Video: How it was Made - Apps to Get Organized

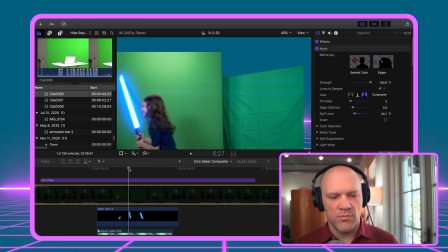So just getting that sword movement right was a decent amount of work.
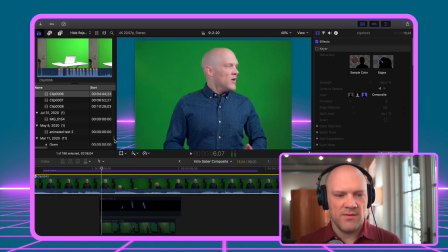So I'm recording this by myself, and what I'm doing here is imagining her coming in from the corner,
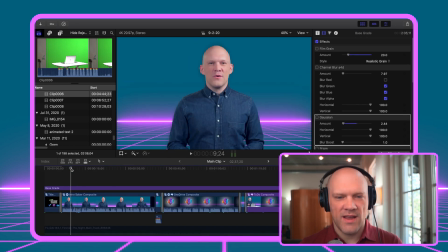ducking, hoping that it works out. So here's it all together. It was just fun to see how it all worked out.
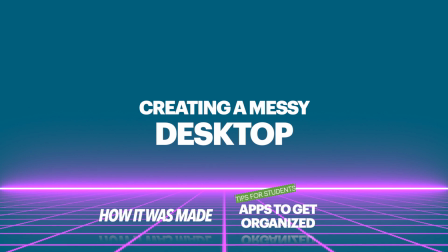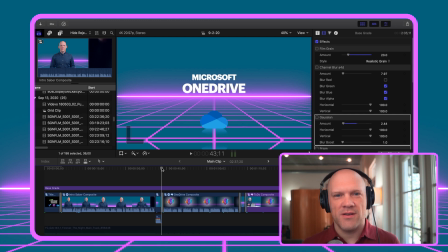For this segment, I wanted to talk about organizing your files and everything, and I thought of the idea of a messy desktop, which I have been guilty of before. But then I started thinking about like a literal messy desktop, like a desktop that has stuff all over it.
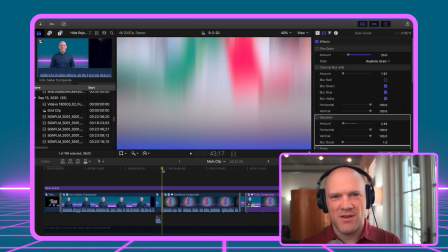So that's where the idea of this came from. It was really amusing in my head. I'm not sure how it translates to the video, but it made me laugh a lot.
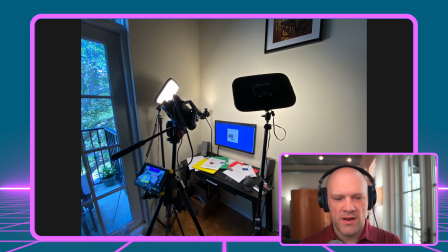This part was pretty tricky because I needed the camera to be right above me, and it's actually tilted at an angle. And I printed out these papers and I had some photos. Now the hardest thing about this too was the camera is right above me.
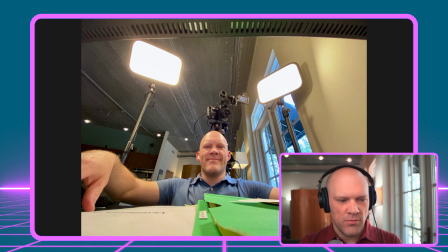I don't want my head sticking into the shot, showing up on the desk. In order to move the papers around, my head's low, my arms are up,
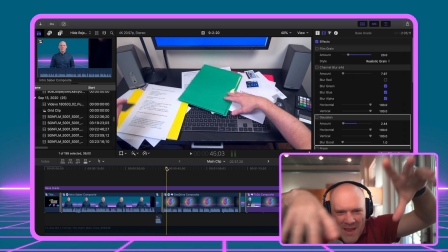and I'm trying to move the papers around but not look like a monster. So it's just like trying to be as natural as I could while I'm, my hands are out.
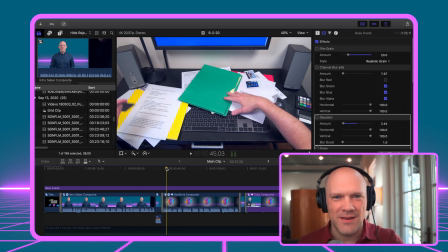And so it took a few takes to get that to look natural, because I would record it and I'm just like, no, it doesn't look right, and have to redo it.
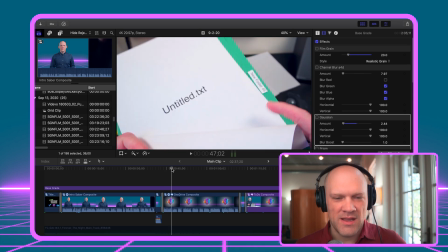Took a little practice, but we got there. That was just my idea of how to make something amusing out of a common situation.
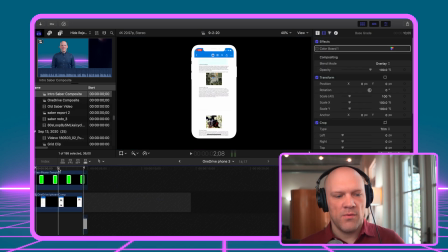here's where we first get into the screen recordings. It started because I wanted to display the mobile interface in a way that looked nice on video instead of just doing, a vertical strip in the middle of the screen, which is fine.
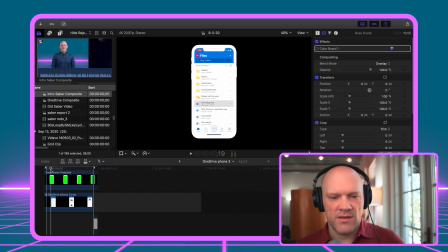I just wanted to do something different here. When I found this template that was available to use just by crediting the author,
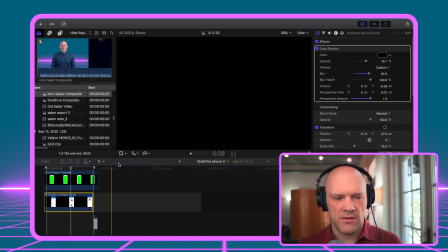I just layered the interface on top of that and added an additional drop shadow to the back, which you can't see because there's no background here.
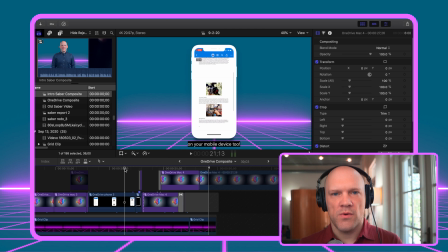But once I already had that look of the phone, I knew I wanted the computer interface, the desktop interface, to look similar. And I couldn't really find a computer screen that looked kind of like the way the mobile device did.
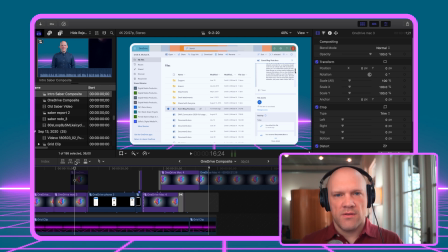Went into Photoshop and created a border that was the same relative dimensions that I needed, and then just layered things on top of each other.
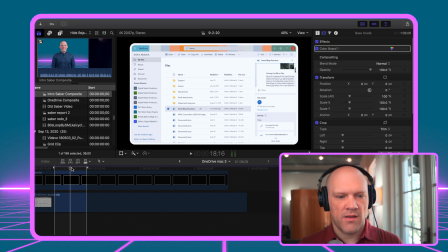So here's how it looks like. We just got the border on top of the video,
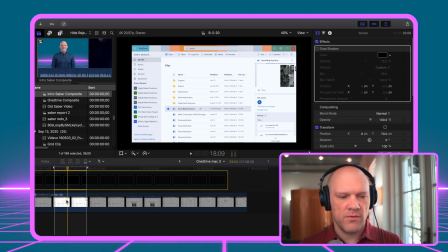just using the tools over here to crop and to transform the video, and then just layer it behind it.
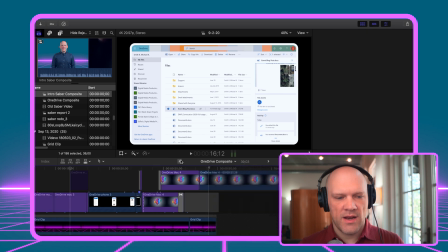So that's where that idea came from.
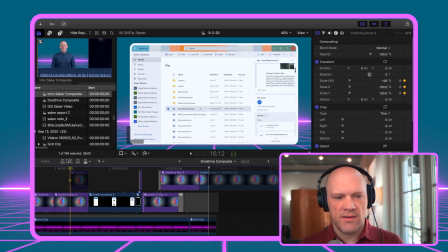Also added a drop shadow behind the desktop image too, so there's a slight shadow right around the back of it.
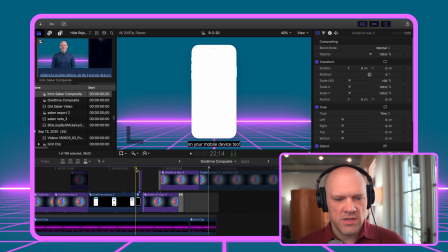Right here, this first transition, I wanted it to be
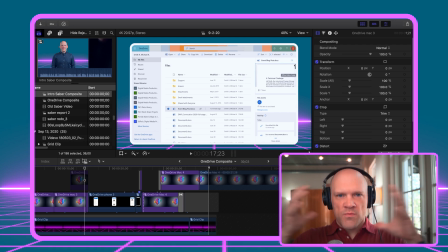interesting, and so I had this idea in my head of like, what if we could go like you just get sucked into the mobile device. I tried using some transitions, but I could never get exactly what I was looking for.
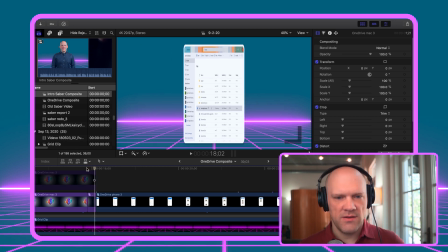So what I did here was I just used keyframes, and you can see it right here.
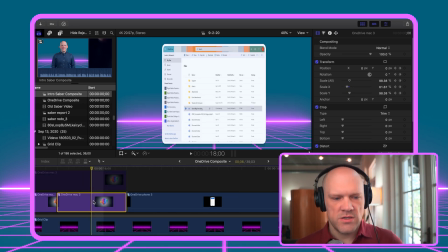I'm going to zoom in here a little bit. I'm just using keyframes to shrink this image.
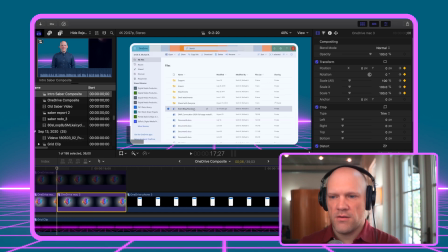So right over here on the right hand side, you'll see,
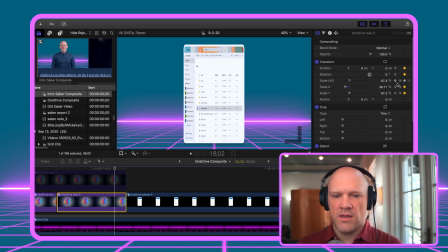so we start at 100 and we just go down until we get to the point where it transitions to the mobile device. Now, this isn't the prettiest thing in the world because as the dimensions shrink, the border the lines aren't perfect and the text squishes, but it's fine.
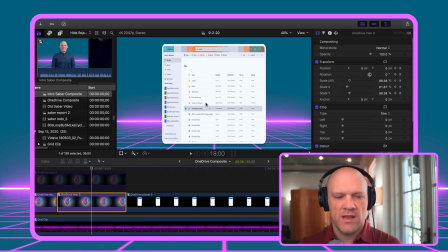It works good for what it is, and it happens so quick that the transition is really smooth.
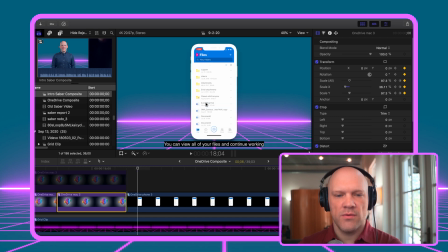Now, once it locks into the mobile device, that animation was just very abrupt.
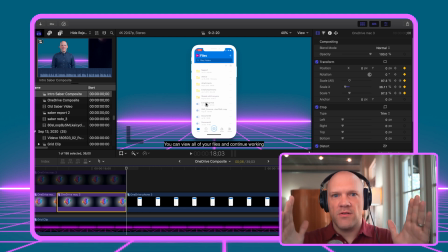It happens and then it's just like, bam, you're just there, and it felt weird. It felt like there needed to be something more. And so that's where I came up with the idea of kind of doing this bounce here. So it's almost like the momentum and the force continues for a second as it's absorbed by the device.
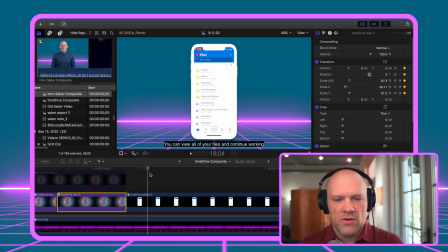Right here, you'll see it just kind of goes in and out just a little bit, not a lot, but just there's this idea of the force kind of reverberating for a little bit of time. The same idea of when we come out of this screen. So right here, we come out of it and we stretch back out.
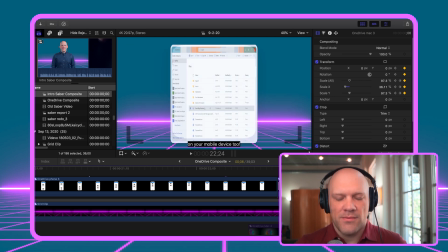Now, originally, when I was trying to do this, I was trying to do the same exact thing.
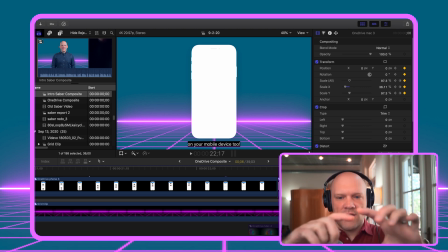So we take the mobile device and we just stretch the screen horizontally. It's easy to shrink an image, but when you start to stretch something, it starts to look bad quickly.
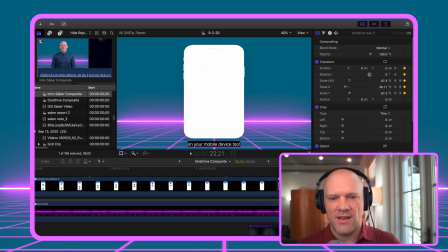As this was happening, and we were getting to like right about here, it's just the text looked terrible.
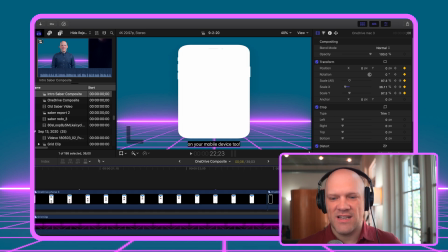And I was like, yeah, that's not good. That doesn't look good. So that's where I came up with the idea of like, okay, we'll go to white first and then start stretching and then crossfade into the interface so that we can get right about here,
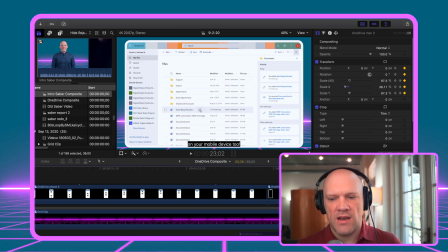and then we make this transition. And again, I wanted to have the bounce.
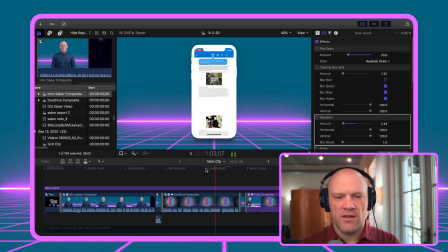So here's that animation, the first one, and then there's the second one.
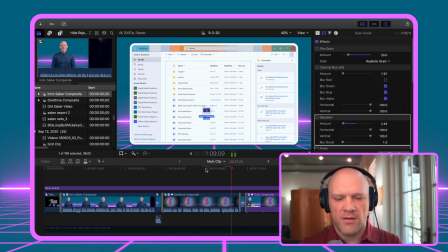So it all happens really quick, but it took a decent amount of time to figure out how to make that look good. You don't want to go like over the top with transitions all the time. In fact, earlier on where I have this introduction, there's just a straight cut,
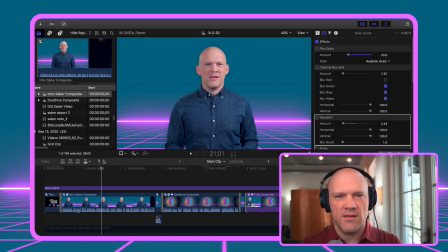and the cut only exists because I kept messing up my lines and I needed something to kind of break up this whole talking bit.
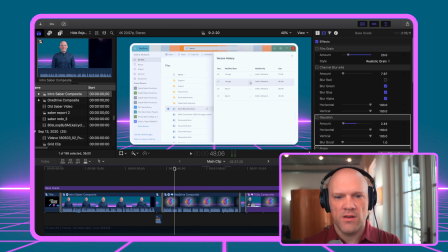So there was a little bit more interesting imagery.
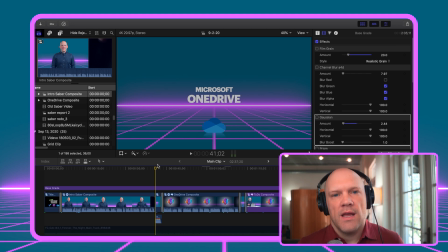I do use a lot of transition effects in this video, and that I feel like that goes with the nature of it, the theme of it. Just be mindful. Everything you do, everything you include in your video needs to have a purpose. It needs to push along the story in some way or another.
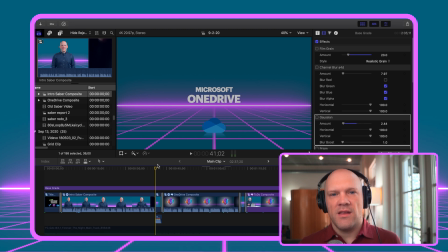And if it's not doing that, then it probably is a distraction. It can be hard to get rid of these things, especially if you put a lot of work into it and you've already recorded it and you realize like this isn't 100% the best way to do this.
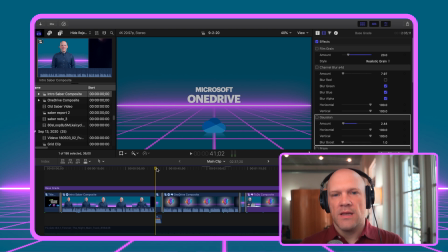Make sure everything you have in your video pushes the story on, pushes the viewer forward to the next thing.
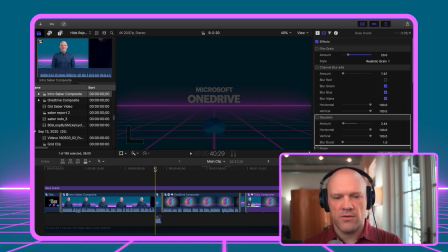One of the aspects of transitions I like to do is if there is a transition like this.
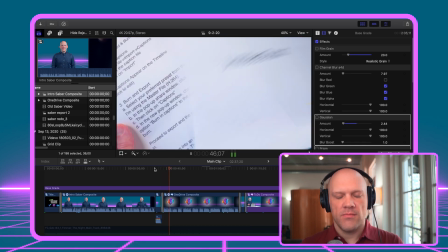So I'm going to play. So there's a sound effect I've added to it. Swooshes and like that sound effect is is a prize wheel.
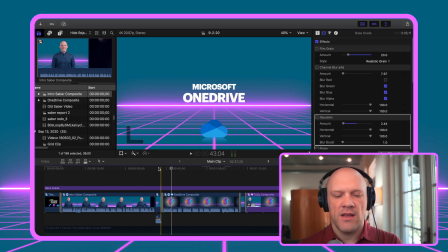It took me forever to find that sound effect, and one that I could use properly with licensing.
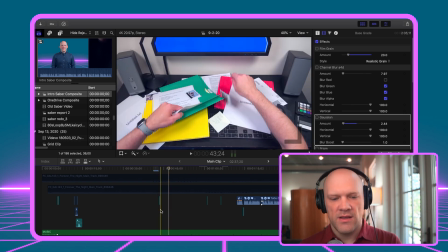I like to have the sound again help push the image forward.
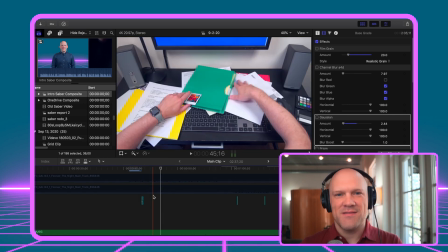It needs to match what's going on. Whatever sound effect you can have, my thought is, what sound would that transition make in real life if it existed?
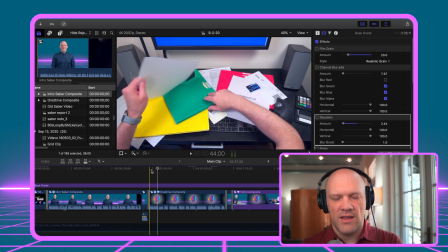And so that one was kind of the spinning wheel, and I was thinking Price is Right, Wheel of Fortune.
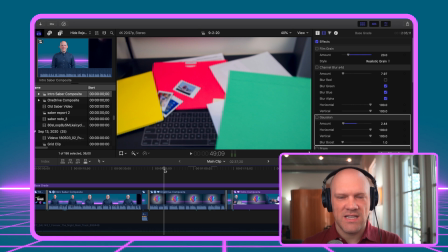What is that sound? Like a roulette wheel. Just trying to figure it out.
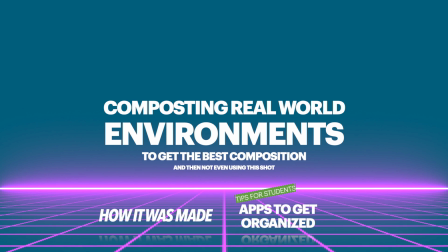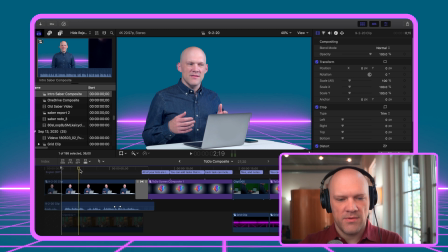I am standing up at my stand-up desk converter thing that goes on top of a kitchen table. Originally, I wanted to do this.
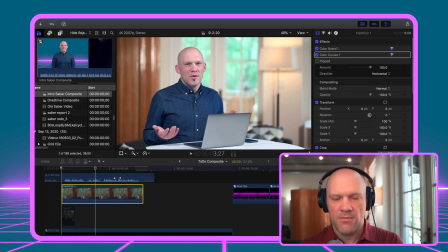Now, the color correction I've added to myself is to match the background, so that's going to be off.
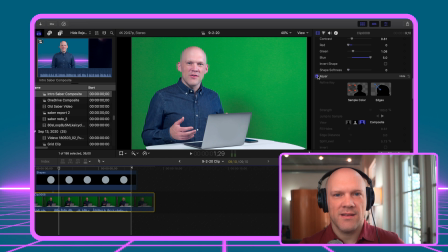What I wanted to do was to light myself and light the background. I just didn't have enough lights to pull it off.
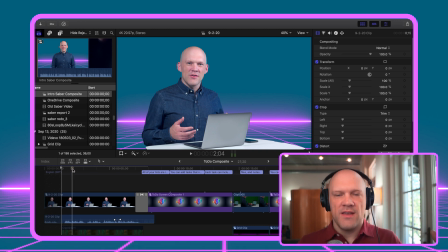So this is an easy solution if you happen to have a green screen, a portable green screen, or green fabric. Light yourself properly, light the talent properly, and then get the background separate if you can. There's all kinds of issues you can have with compositing and keying, but if you can do it,
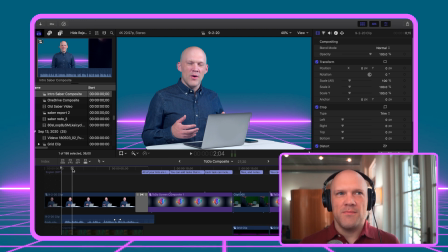that's an easy way to make the most out of having limited equipment.